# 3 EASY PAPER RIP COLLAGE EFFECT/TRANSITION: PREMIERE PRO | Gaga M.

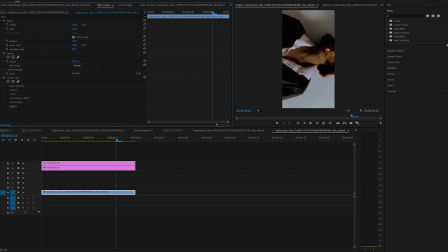0:02 first we'll create a split screen real quick. Choose a clip that you want to use and zoom out like this. Duplicate it by holding Alt and drag it up. We'll change the position. So drag the clip at the top, then duplicate it once again and drag it down.
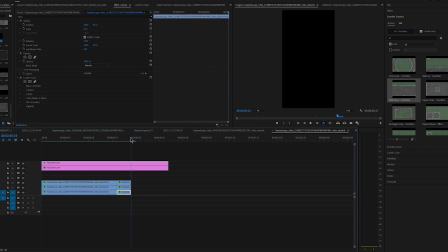0:17 Go at the end, move 4 frames to the left and make a cut. Again, go at the end, highlight all of them and extend it 1 more frame and add frame hold.
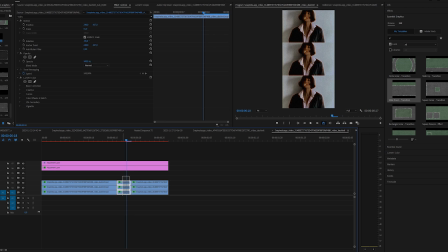0:26 Extend frame hold to around 15 frames, nest the videos right here in the middle and scale it up. Nest all the frame holds as well and scale it up even more. Alright, now let's move to the best part of this tutorial.
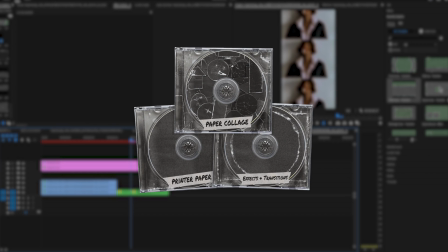0:39 I'll be using Ultimate Texture Bundle V3.
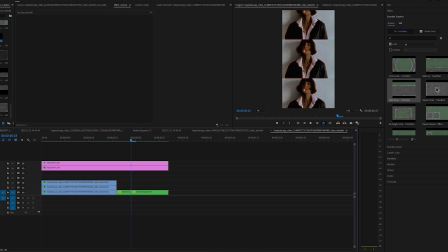0:42 At the end of the video, I'll walk you through to what's inside the bundle if you want to see everything that's included.
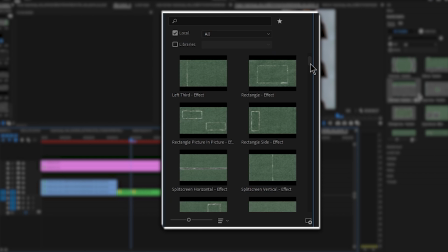0:48 So first thing that I'll use from this pack is Essential Graphics.
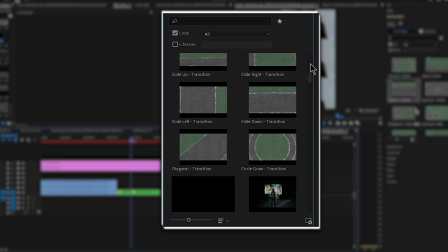0:52 We have so many effects and transitions to choose from, but for this effect, I want to go with something like this.
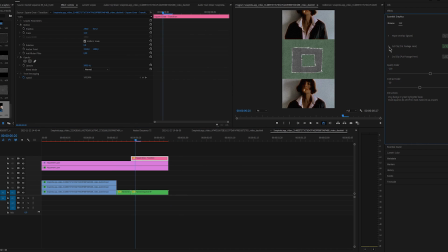0:58 So I'm going to drag the effect into the timeline. You'll see 2 sections in here and your footage is going to go in the green spot.
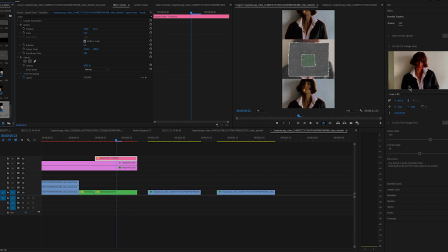1:06 So all I have to do is drag the footage in these 2 sections and your effect is basically done here. Of course, you can add more to it, but even if you leave it like this, it's still going to look good.
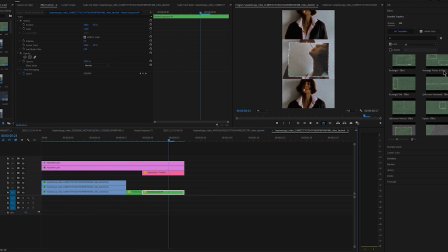1:19 Now I want to do the same for the top and bottom clip. I'm going to drag this effect right here. I'll cut it and use 2 different parts from the same effect. Move 1 at the top and 1 at the bottom.
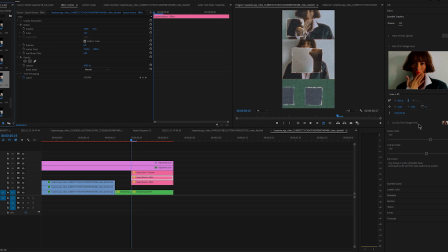1:30 Again, add your footage. Some parts can be black and white. Maybe it will be more interesting that way.
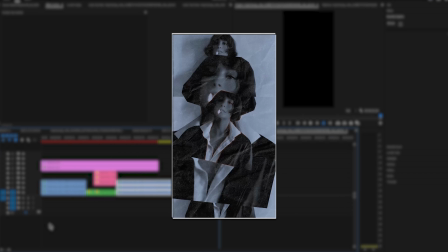1:36 That's what I did here. Okay, so now we can do the second effect. Copy frame holds from nested sequence and paste it.
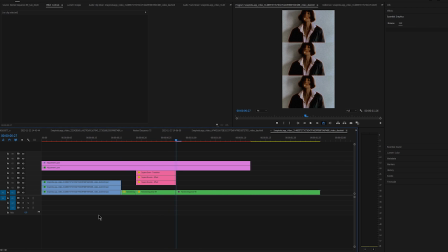1:43 Then nest them again. The reason why I didn't just duplicate the nested sequence is because if I have done that and made the changes, it would automatically change this nested sequence as well, and we don't want that. Alright, so now I'll change the color to black and white. Go at the start, move 2 frames and make a cut.
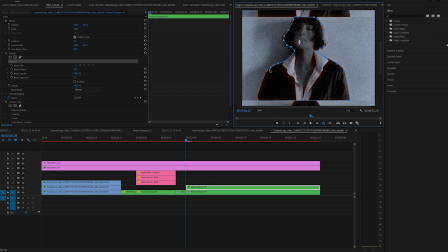2:01 Duplicate it and create a mask around the subject. Decrease the feather to 0. Drag the mask layer at the top, duplicate it and scale it up.
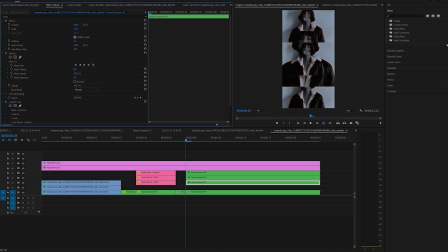2:09 Duplicate it 2 more times and scale it up again like this. Go at the start, move 2 or 3 frames to the right and trim the second layer, so the one below the top clip. Then again, move 2 to 3 frames to the right, trim it and repeat the same steps for the rest, so 2 more times.
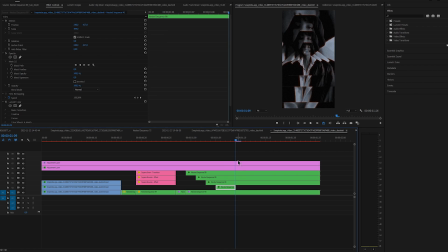2:27 Now move around 4 frames to the right, trim the last mask layer and repeat it for the rest of the layers.
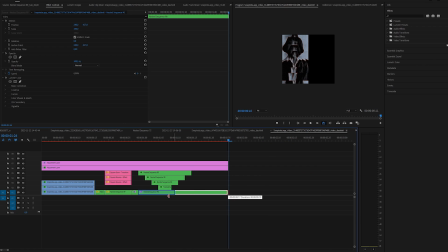2:33 Now we can trim the bottom layer right about here where this one ends and we can drag the final video right next to it.
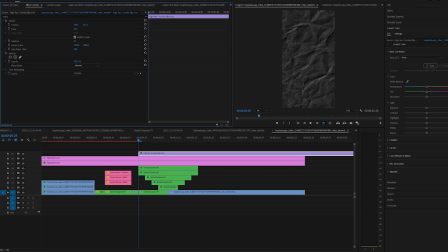2:40 Now we can add paper overlay. I am using this one from Texture Bundle V3 and I brought it above frame holds,
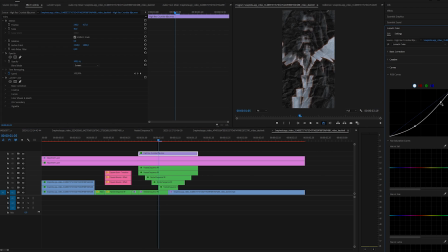2:46 changed the blend mode to screen, changed the curves a bit and just added a little bit more contrast to it.
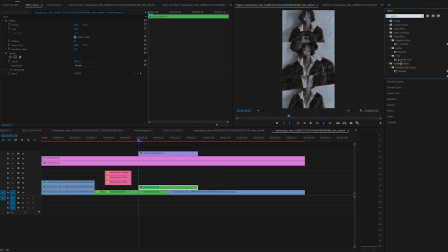2:52 Now you can nest all of the mask layers, including the top one, add posterize time on nested sequence and change the time to something like 10 or 15. I left mine at 15, but try it out and see what looks the best for you.
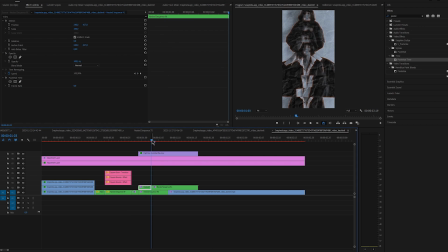3:05 I want to create a little animation, so I'll move 3 frames to the right, cut it and repeat it until the end. Then I'll change the rotation and scale on each, so that way we are adding more of a movement to our clip.
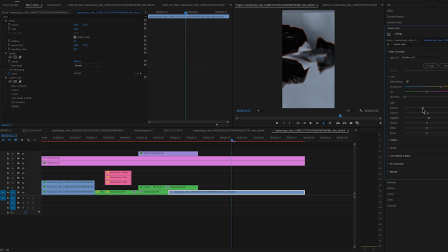3:18 For the last effect that I'm going to do is change the color to black and white so it matches the previous effect.
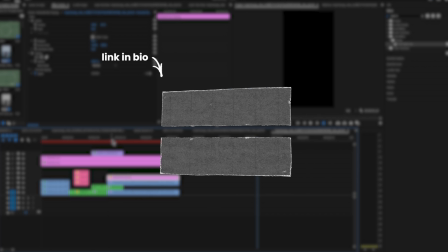3:25 Duplicate a clip and add top paper rip texture. Again, I'm using the textures from the same bundle, V3, nest them together,
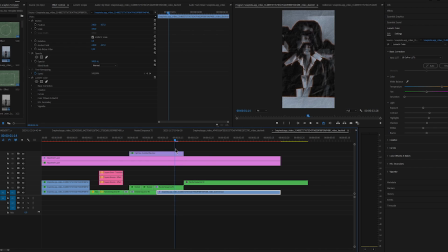3:33 go at the end of the previous nested sequence, move 3 frames to the left and drag it above.
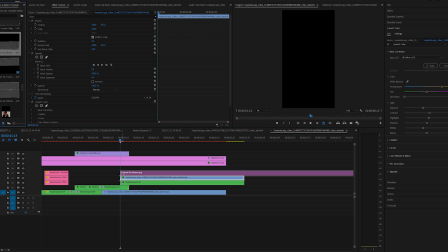3:38 Duplicate the clip once again, add bottom paper rip and nest them.
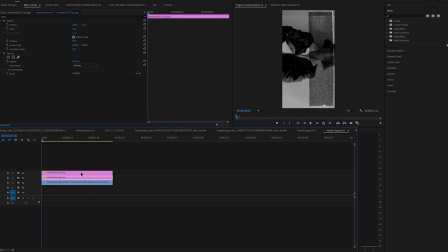3:42 Double click on the first nested sequence, duplicate the texture and change the top texture to screen. Apply track mat key on the clip and change the video where is your bottom texture.
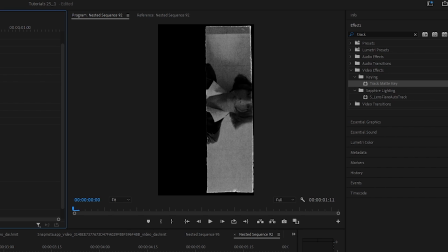3:52 Mine is on video 2, so I'm going to change it to video 2. Now do the same for the bottom paper rip.
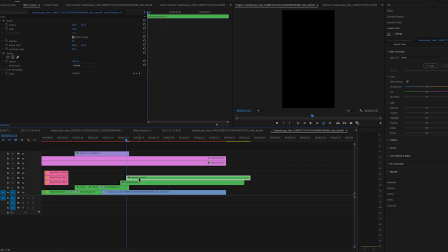3:58 Once you're done, move 2 frames to the right and trim the top layer.
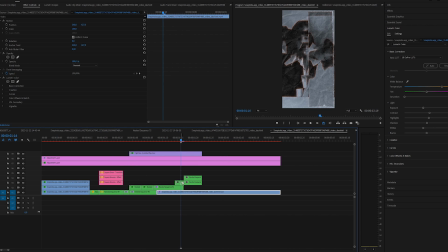4:02 This is optional just to give you an idea, but you can also cut the layers for 1 frame and scale it up, so that way we'll have more animation to the effect.